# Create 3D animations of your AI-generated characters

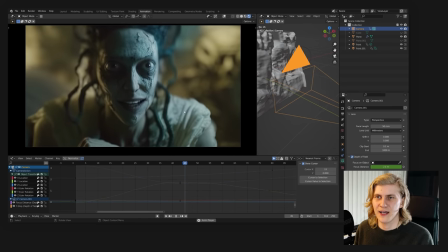So I added this flickering light to make it even more unnerving.
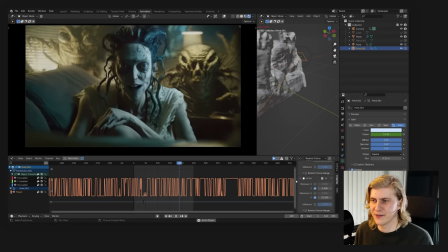And again, I just used a noise modifier with another limit modifier to create this flickering effect.
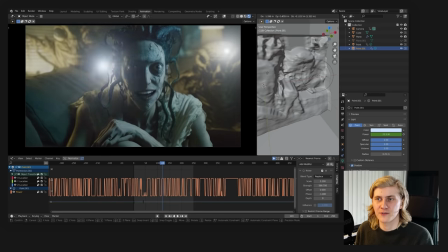I didn't do it for this shot, but of course you can also create volumetric lights and atmosphere in your scene.
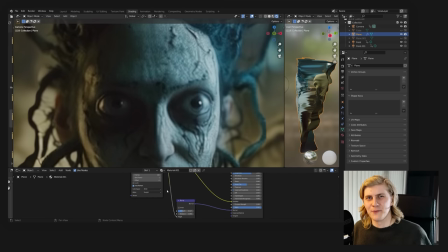Another cool trick to kind of fake more detail is to add a bump map. And you can just do that by plugging the color of your image sequence into a bump node and then plug that into a normal. And you can see how it adds more depth, more texture to it.
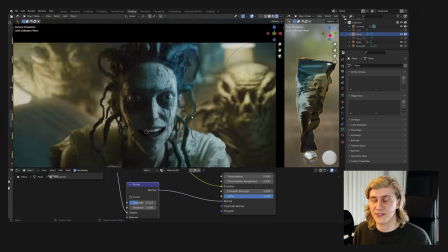And this will actually interact with the light, so that's a really cool effect, especially for creepy shots like this.
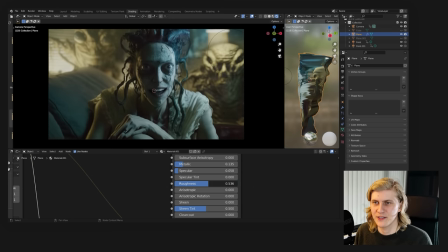Also, now you can bring back the specula a little bit and the roughness and play around to find your desired look.
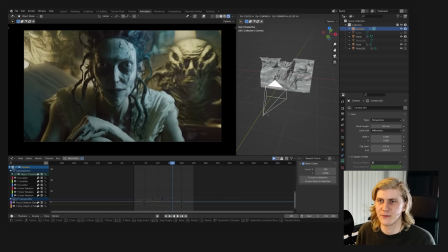These are just a few options to play around with to enhance the cinematic qualities of your image. But keep in mind that you're still a bit limited with how you can move your camera.
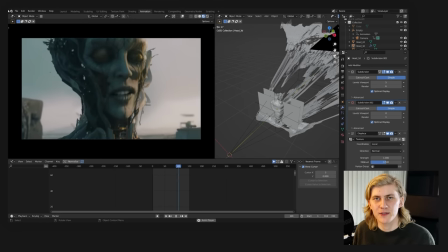But if you want more flexibility, there's also a way to do that.
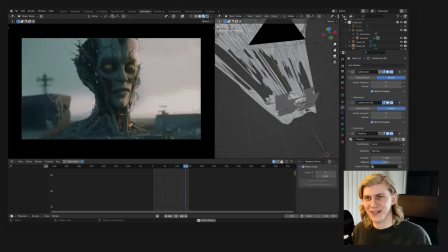For example, in this shot of this creepy talking head in the landscape, I wanted the camera to move around a bit more.
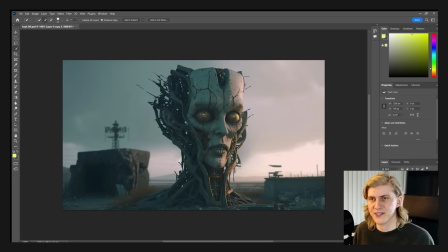So in Photoshop, I separated the head from the background,
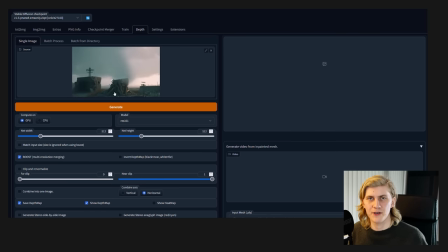and then I just uploaded the background to the Stable Diffusion Web UI depth map generator, because there you can not only generate 3D depth maps,
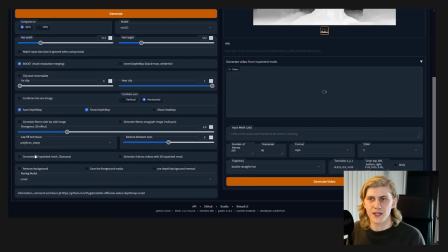you can also generate 3D inpainted models. Check out the last video if you want a full explanation for that.
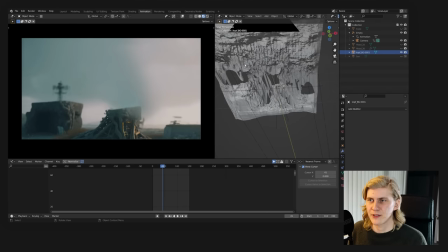But then I brought in this inpainted 3D model of the background and used the same technique that I
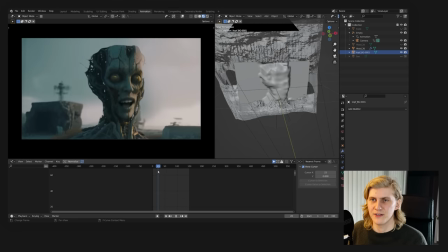just showed you to add another plane with just the head in front. As some optional final touches,
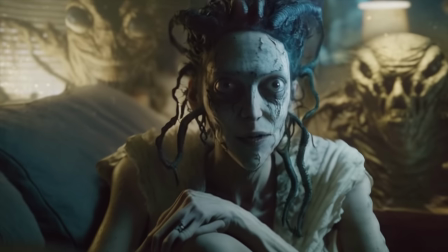I also added some dust stock footage, and the colors were also a bit on the pale side, and I wanted a more intense, vibrant look.
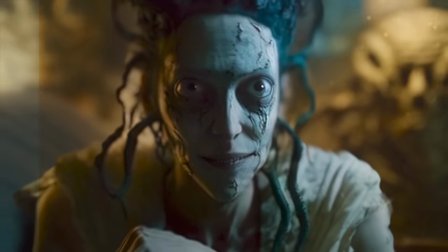So I made the colors a bit more punchy in DaVinci Resolve, while also adding analog camera effects like halation, vignette, and chromatic aberration. And here are the final shots again.
I feel
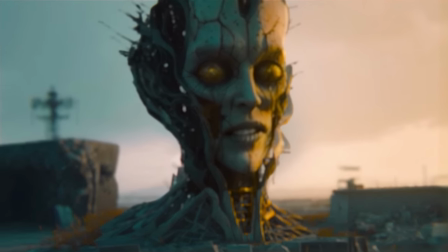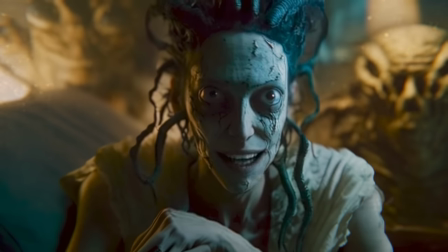strange. Life is good once you accept them. Embrace the monsters, and you will find that they are not so terrifying after all.
Okay, now that I shared this, I can finally go back to work on this short film. If you liked this video and want to see more AI filmmaking techniques, make sure to subscribe. And as always, if you're using any of these techniques, please send me a link to that work. I would love to see it. See you next time.